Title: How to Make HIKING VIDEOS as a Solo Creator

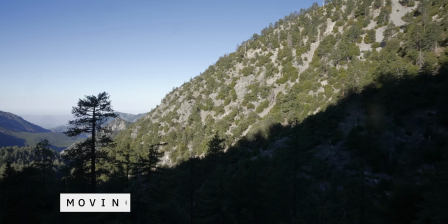Just vary it up so that you don't have just wide shots and you're also capturing detail shots of the scenes that you're interacting with.
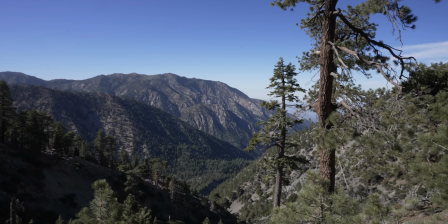Now, a third thing that I think is really important is moving landscapes. So not every shot has to have you in it.
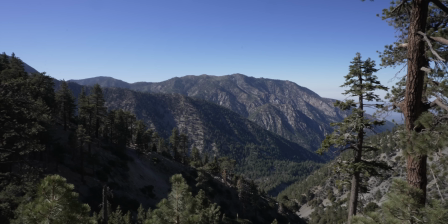And making a cinematic hiking sequence, I think it's important to grab some shots of the environment and make them moving shots.
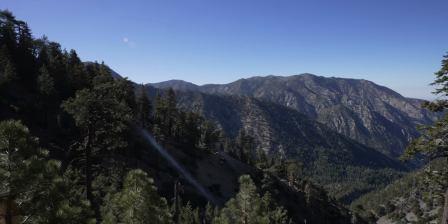Because if you're putting your camera on a tripod and you're hiking through, well, every shot's gonna be very static.
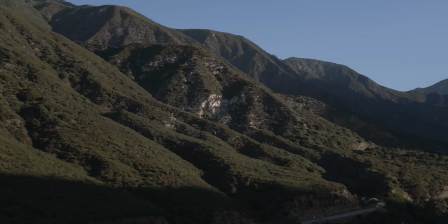So it's nice to break that up with a few moving shots here and there. So if you could fly a drone at where you're at, it's always a great idea to get these big, nice,
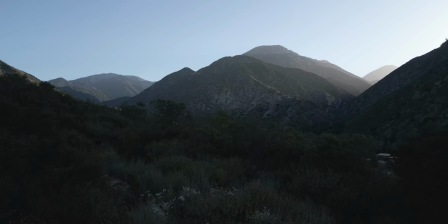wide landscape shots and have your drone do something like a jib shot or an orbit or a push forward or a pull back,
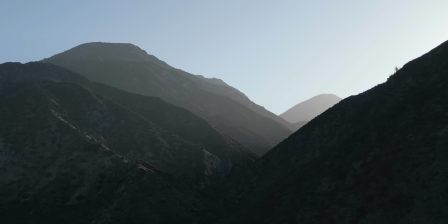just and make it so that you're moving close to objects so that you see a lot of motion in these shots.
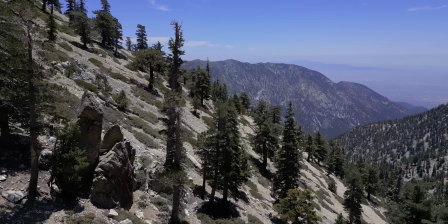When you capture these beautiful moving shots, it's gonna compliment the static landscape style shots that you're capturing with the camera on the tripod.
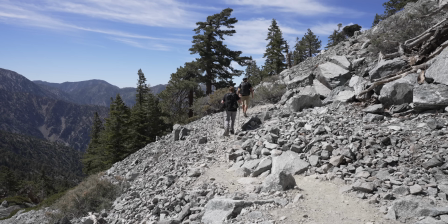Now, number four, I think is a big one, and that is the use of light. So when you're filming and you just have lots of sunlight hitting the location, it's not gonna look as pleasing.
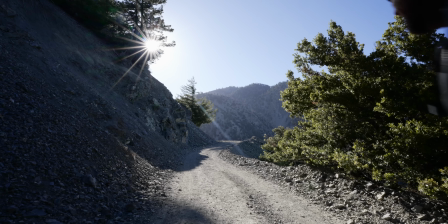Whereas if you can find an angle where there's contrast in the scene, it's gonna be much more visually pleasing and much more cinematic.
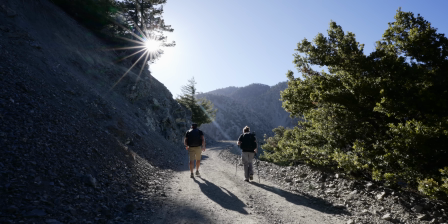So something I like to do is always try to capture the sun in a few shots and I'll stop down my lens so I get that starburst up in the sky as it's peering through the trees.
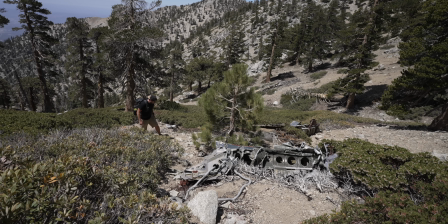Now there are definitely times where the sun's gonna be right overhead and there's not gonna be a whole lot of shade.
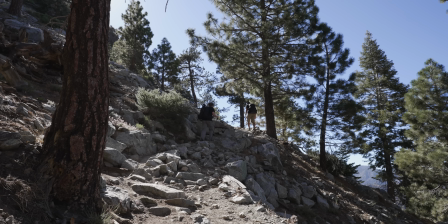And it's not bad, but you just wanna make sure if you have the opportunity to add more contrast into your shots, that you do that. And I think number five is one of the most important aspects and that is having a clear objective. when you're going out to shoot a cinematic hiking piece, the audience is gonna enjoy the visuals. They're gonna enjoy the peacefulness of the hike and the beautiful shots that you're capturing. But there's still this element of story. You wanna have a reason why you're hiking. And if you're making a video where there's no talking, well, you could still have story in those videos. And so when you're putting all the pieces together, well, you wanna think of like an intro, getting to the location, maybe parking your car, getting out, setting up your gear before you get on the hike.
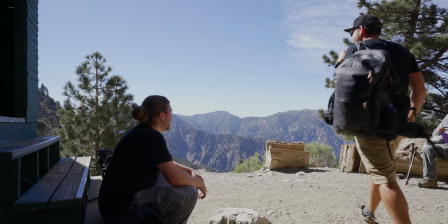You wanna show the entire experience and you also wanna show story beats throughout.
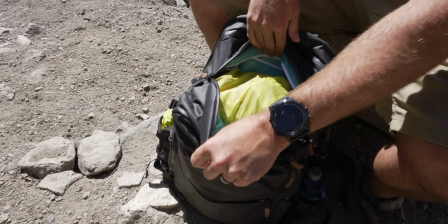So if you stop and you put down your pack and you have a lunch break, well, you might wanna show that and film different scenes around that.
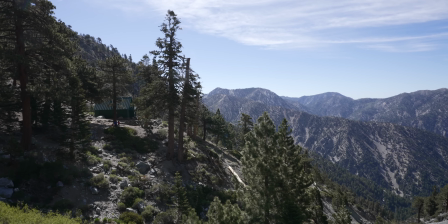And you'll wanna capture that so you have more than just hiking shots. And you always wanna have your end in mind.
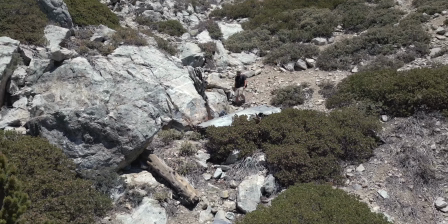So is there a specific location that you're going to? When I was out filming, I had a goal of finding this airplane wreckage.
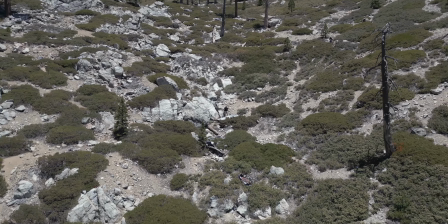And so that was the climax of this video is finding this wreckage and grabbing some shots, exploring it. And the ending could be as simple as getting back to your car and putting your feet up and relaxing and showing that you've finished the hike.
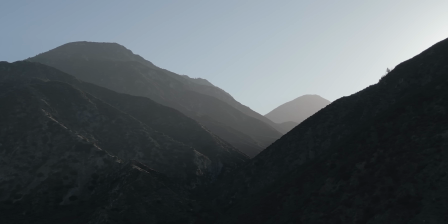So even if you're not crafting a super detailed story, there are still elements of story that you should add into every video that you're creating.